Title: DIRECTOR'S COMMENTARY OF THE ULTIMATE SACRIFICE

Hi, this is the director of the film The Ultimate Sacrifice. I also acted in it as well as Daniel, I think his name was. Quite bad, I can't even remember. Yeah, so I've always wanted to do a director's commentary on the film as to, what the meaning is behind some of the shots used and the colours and lighting and editing and all that sort of stuff. So I'm going to run through the whole film explaining why I used whatever technique and what effect it should have on the audience. So hope you enjoy. Right, what better place to at the start?
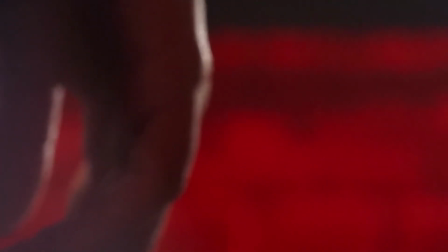[0:40]
So yeah, this is a voiceover from a play called DNA, which I performed at Headlands School.
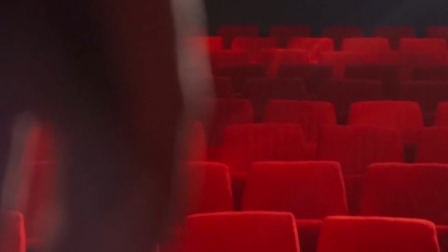[0:49]
I was the fictional character of Danny in it. So I'd quite liked the idea of this, because this monologue's got quite a lot of death in it.
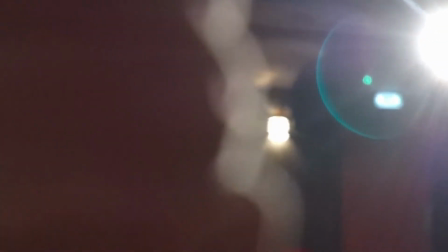[0:57]
It's it's a big theme in it is death. So I thought it would be setting the tone, and also the theatre as well.
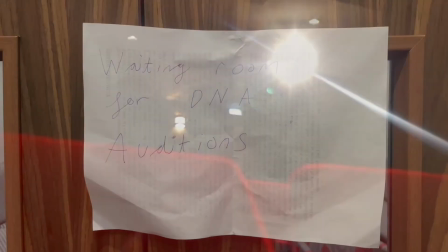[1:06]
That has got payoff later when Daniel, there's DNA there.
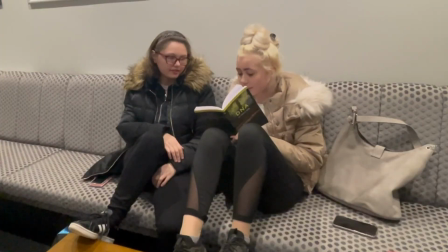[1:10]
When Daniel is in the theatre and he sees Frankenstein. Two auditionees.
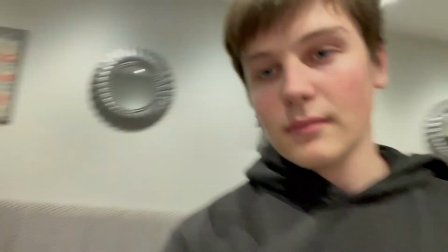[1:17]
I liked that, and here we are, first appearance of Daniel. The camera follows him, cause I want him to make sure that he's the main character.
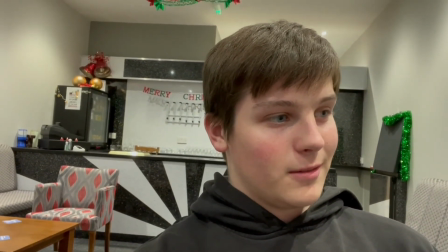[1:27]
The audience should be aware of him.
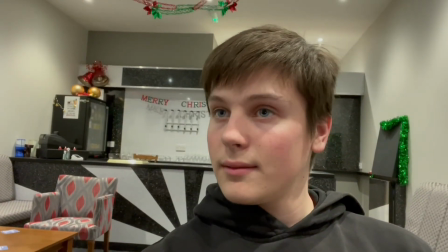[1:29]
I've got the director, theatre director there, low angle of her to make her seem more powerful, because Daniel is wanting the thing.
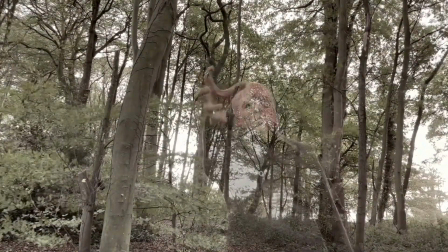[1:37]
And speaking of low angle shot, we've got a low angle of the Experiment 1,
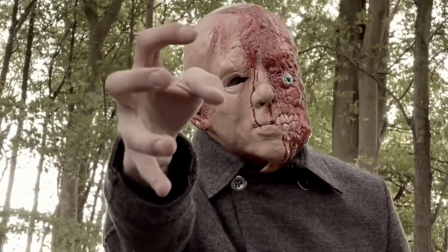[1:42]
so that makes the audience look up at Experiment 1, because he's the one in power.
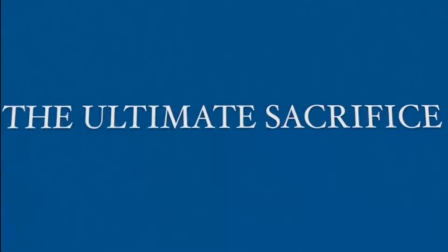[1:48]
The title there with lightning. Blue has connotations of sadness, so this shows that's a journey of sadness for
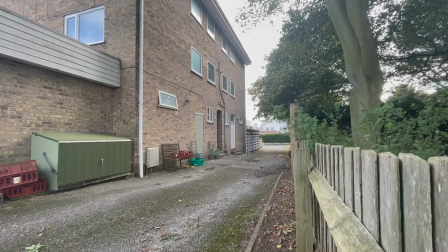[1:57]
the characters in it, loss and death and that.
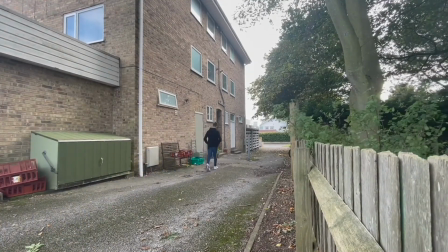[2:03]
Just have Daniel walking around the back of his work. We have an establishing shot.
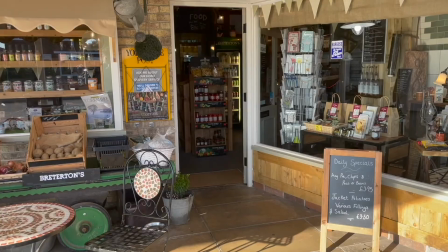[2:09]
Establishing shots are one of my favourite shots in cinema, so I like to, so he's there at work.
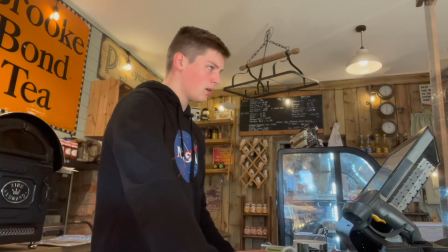[2:16]
He's got a NASA t-shirt on to show he sort of likes science fiction and all that.
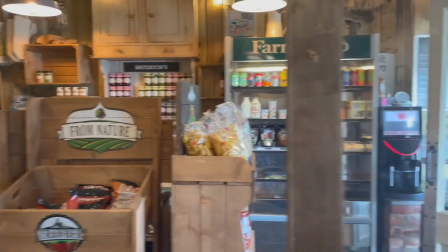[2:23]
He's looking around the shop, but you can see, you can see that there's a theme of war.
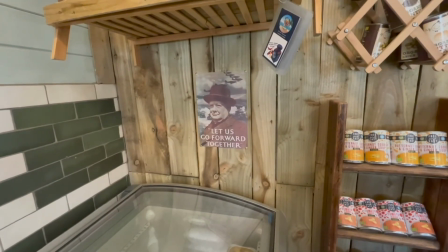[2:32]
That one of the themes is war here.
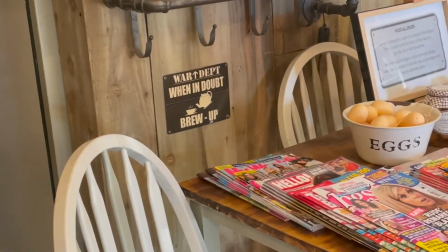[2:33]
So I wanted to, with visual elements, to show this theme of war and conflict that will play out later.
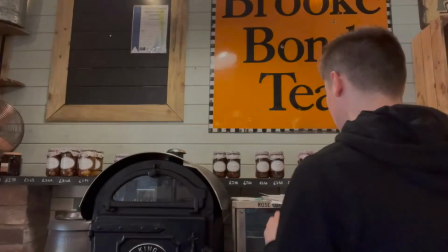[2:42]
And I also do have an appreciation for the horrors of what had gone on during the war.
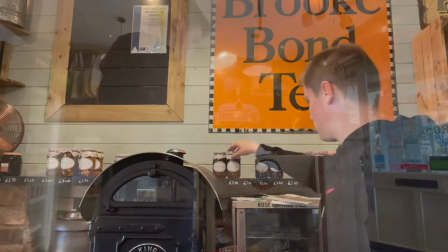[2:49]
And as Frankenstein, the film is set just before World War, it's in between World War 1 and World War 2.
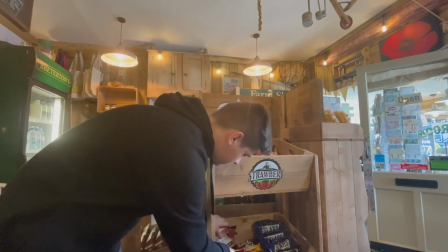[2:56]
I thought I may as well carry this over. It's just doing jobs to show that it works here.
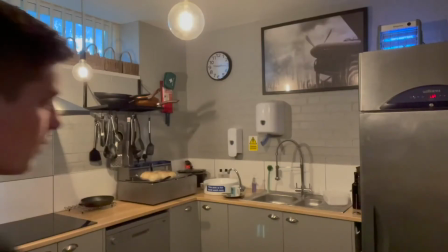[3:05]
Camera follows in again. The bars on the stripes on the door, I think that shot shows he's in prison,
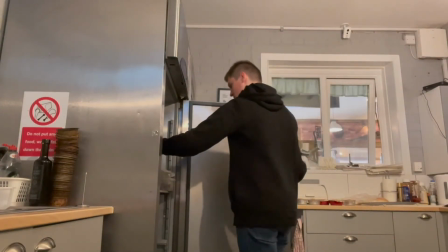[3:13]
because later on he's trapped in this room because Frankenstein will come and get him.
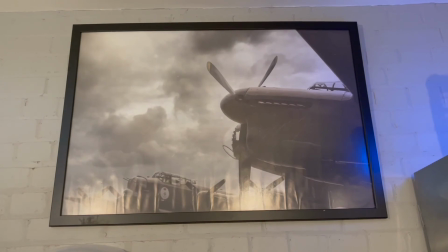[3:19]
And you'll also see if there's a reverse shot, there's the theme of war because there's planes there, just to point that out on the picture.
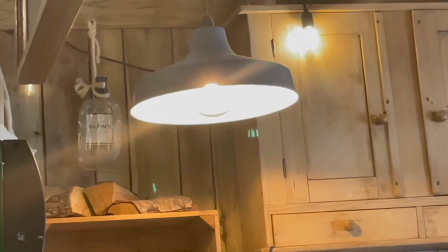[3:28]
There was bars on the window again to show that he was imprisoned in the room. He's just there closing up the shop.
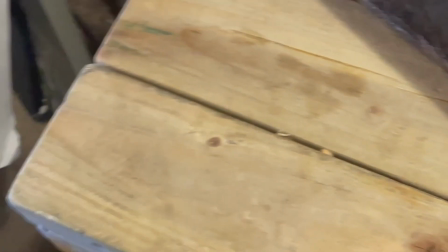[3:38]
Closed. Grabs the keys to lock up the shop. This shows that he's responsible and in charge.
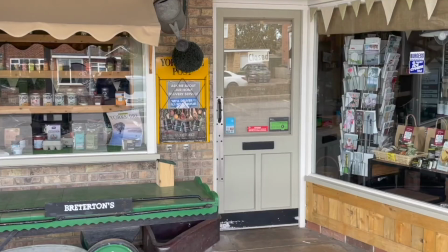[3:45]
Whoever employed him must have quite a lot of trust to give him the keys.
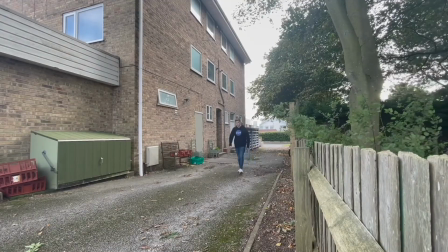[3:51]
Just another establishing shot to show that's closed, and back again with his just finished work.
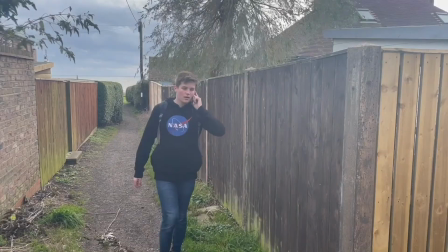[3:59]
This is Spencer, who the actor Alex is a very good actor.
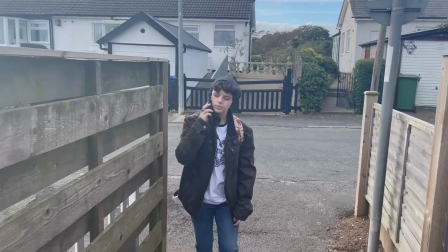[4:04]
He's very reliable. I do enjoy working with him.
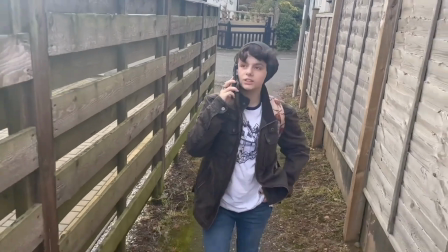[4:10]
This is a bit of comedy, this scene.
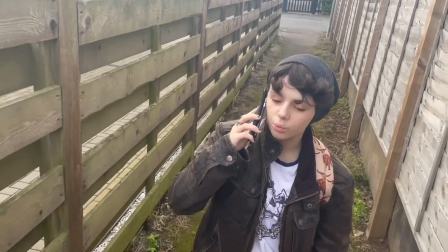[4:12]
Also, you'll see in a minute, there's I got the inspiration of this scene from Richard Iordade's
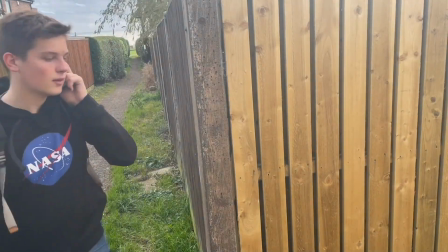[4:22]
2010 submarine film, which I study at film studies, and I quite liked this idea of
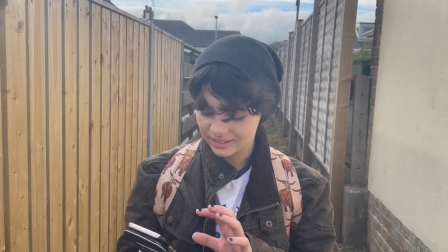[4:28]
the two characters in the film to meet together like this, with these sort of shots where it's back and forth.
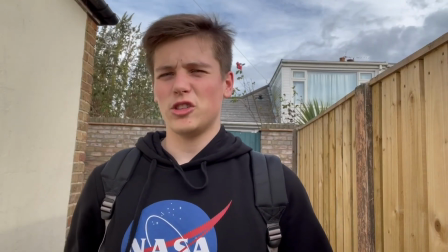[4:33]
You don't really see that often in cinema, and one example is the submarine film example with
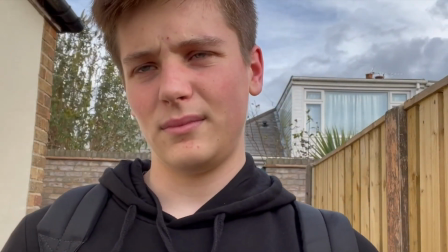[4:40]
Jordana Bevan and Oliver Tate, so I just pretty much stick to that idea.
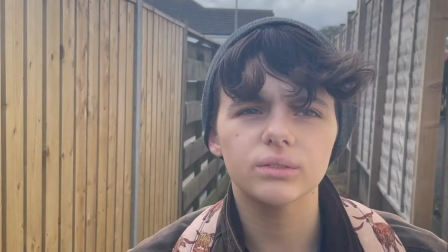[4:44]
This is also the theme of war, because Spencer's character mentioned something about his granddad or whatever
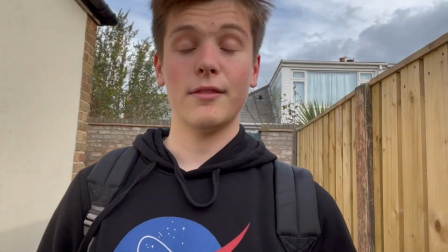[4:52]
fighting in the war, so I just wanted to push that theme.
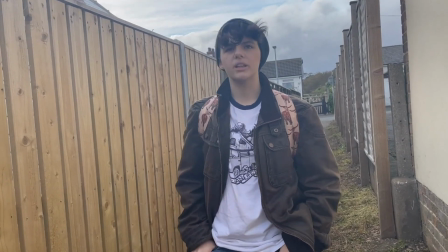[4:56]
And again, he's wearing Daniel's wearing his NASA top, so yeah, they go off together.
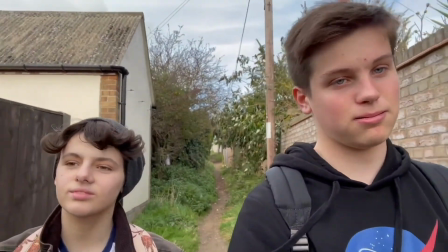[5:06]
So as these two will be the main characters in it. Again, I wanted the camera to follow them.
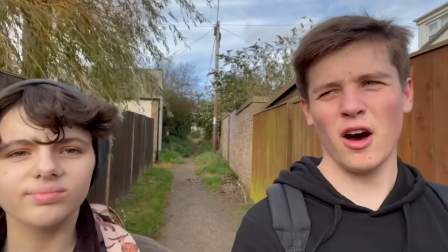[5:11]
It's what's called a tracking shot, because wherever they go, the camera follows them.
If I get enough attention, then I'll get.
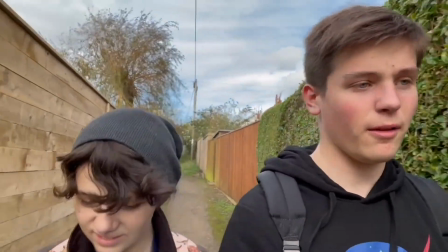[5:18]
This is just a bit of exposition in the dialogue to make sure that the stakes are a little bit more high, because
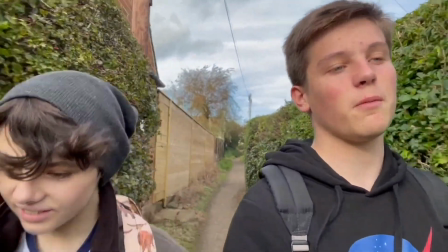[5:26]
if Daniel doesn't complete the homework, then he will get suspended. So it's cause and effect,
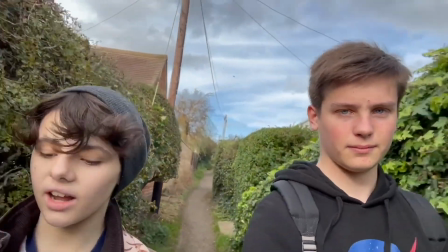[5:31]
narrative cause and effect.
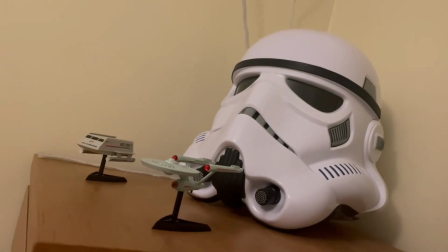[5:35]
So we've got Daniel liking science fiction. You see some Star Trek stuff, a NASA thing.
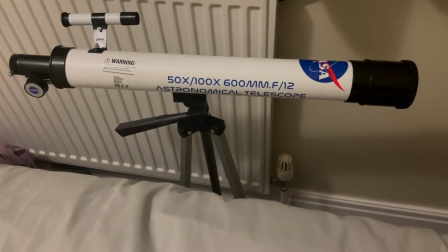[5:40]
Again, once again, the NASA stormtrooper helmet. So again, this is character building.
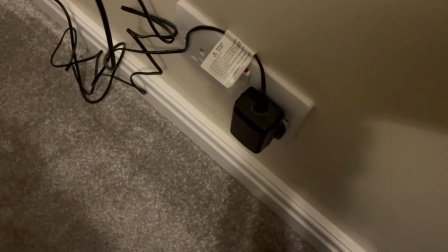[5:47]
He got this LED from town, which he mentioned in the scene before, but I didn't really want to make it too explicit that I got it from town.
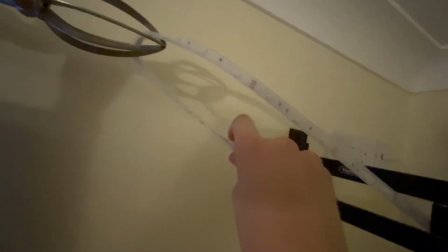[5:56]
It's just popping the. He thinks a lot of these LED strips.
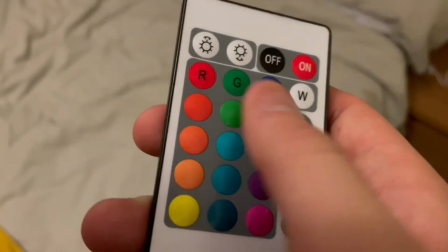[6:00]
He must like them because he's putting them on his room, and he's just there messing around with the controls here.
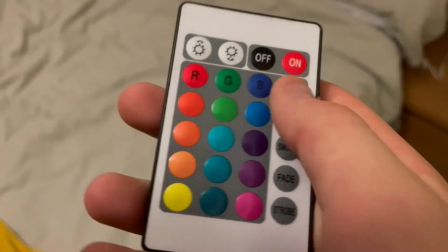[6:06]
This will have payoff later, of course. This is the darkness represents that Daniel's going to get plunged into the
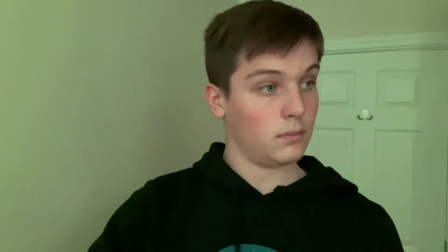[6:17]
darkness of the Frankenstein and Experiment 1.
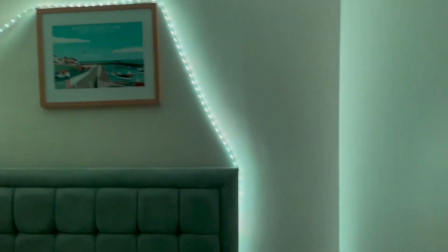[6:22]
He doesn't want to get drawn into this darkness, but it's too late. He will be.
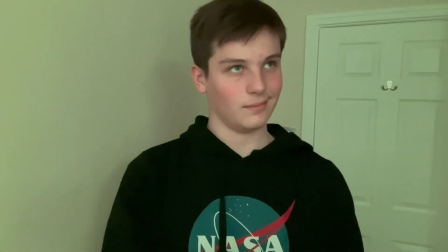[6:29]
So the songs reflect the mood of what the colour is.
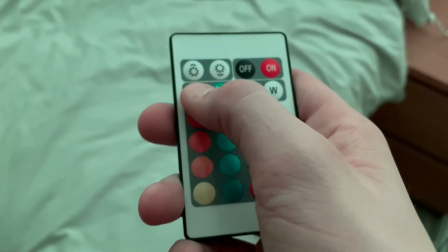[6:34]
I just thought it was quite a good idea,
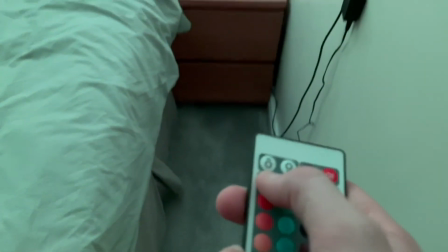[6:37]
and it also gives a bit more explanation for like later scenes when he's sat there with the lights changing colour.
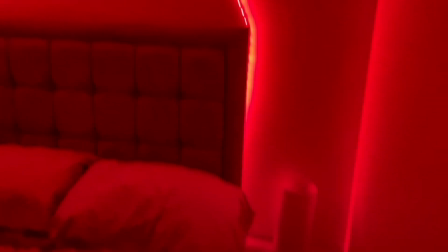[6:45]
You know what I mean? There's quite a aggressive soundtrack here.
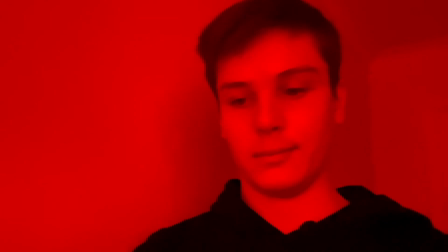[6:51]
And this is also just to fully show to the audience what these buttons do.
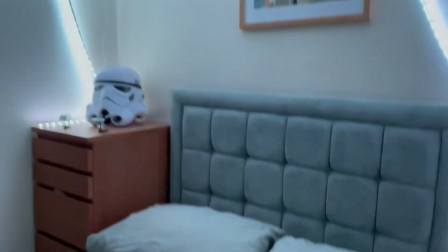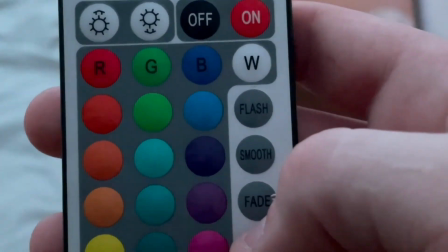[7:04]
I like zoom-ins actually.
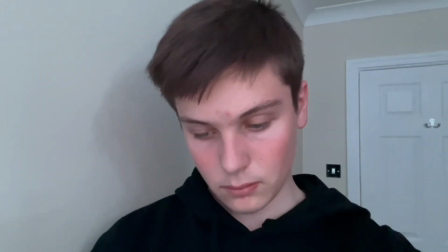[7:06]
Zoom-ins are not really often used in cinema, and I'm not really sure why that is, because it does so much.
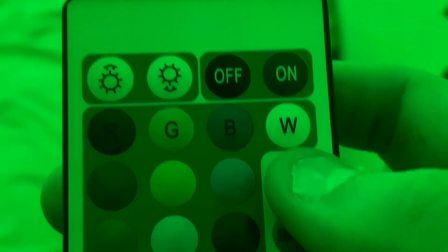[7:13]
It forces the audience to look where the camera is and that. I think it's a little bit too dated now, is the zoom-in.
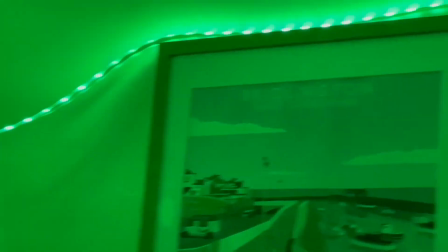[7:20]
I think it was used in the 70s quite a lot, so then I think it pretty much after,
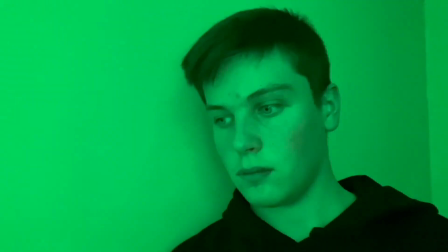[7:26]
I think it'll be around the late 80s they stopped using it, which I don't really agree with,
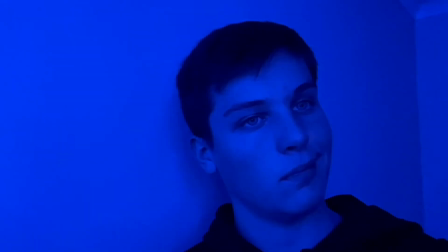[7:31]
to be honest. With them saying it looks dated or whatever, but yeah,
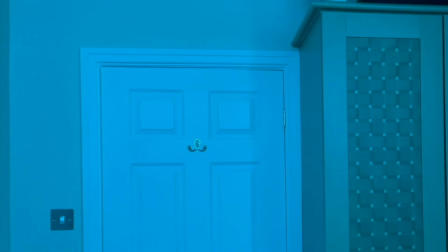[7:41]
that's just been cut from a deleted scene where, just to move along the plot, I suppose, because he looks out the window.
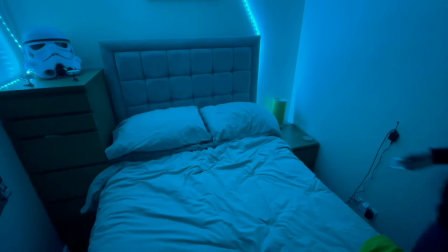[7:48]
But I just felt it wasn't needed; it would just slowed it down.
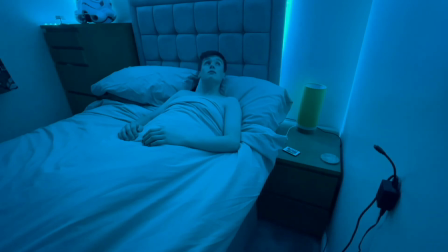[7:52]
And so with him taking his top off and that, so he's not got any clothes on. Again, this is the plunge into darkness or whatever that I was talking about.
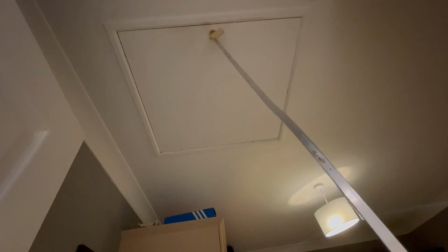[8:13]
How Daniel was plunged into darkness. This is the next day. Just a quick cut.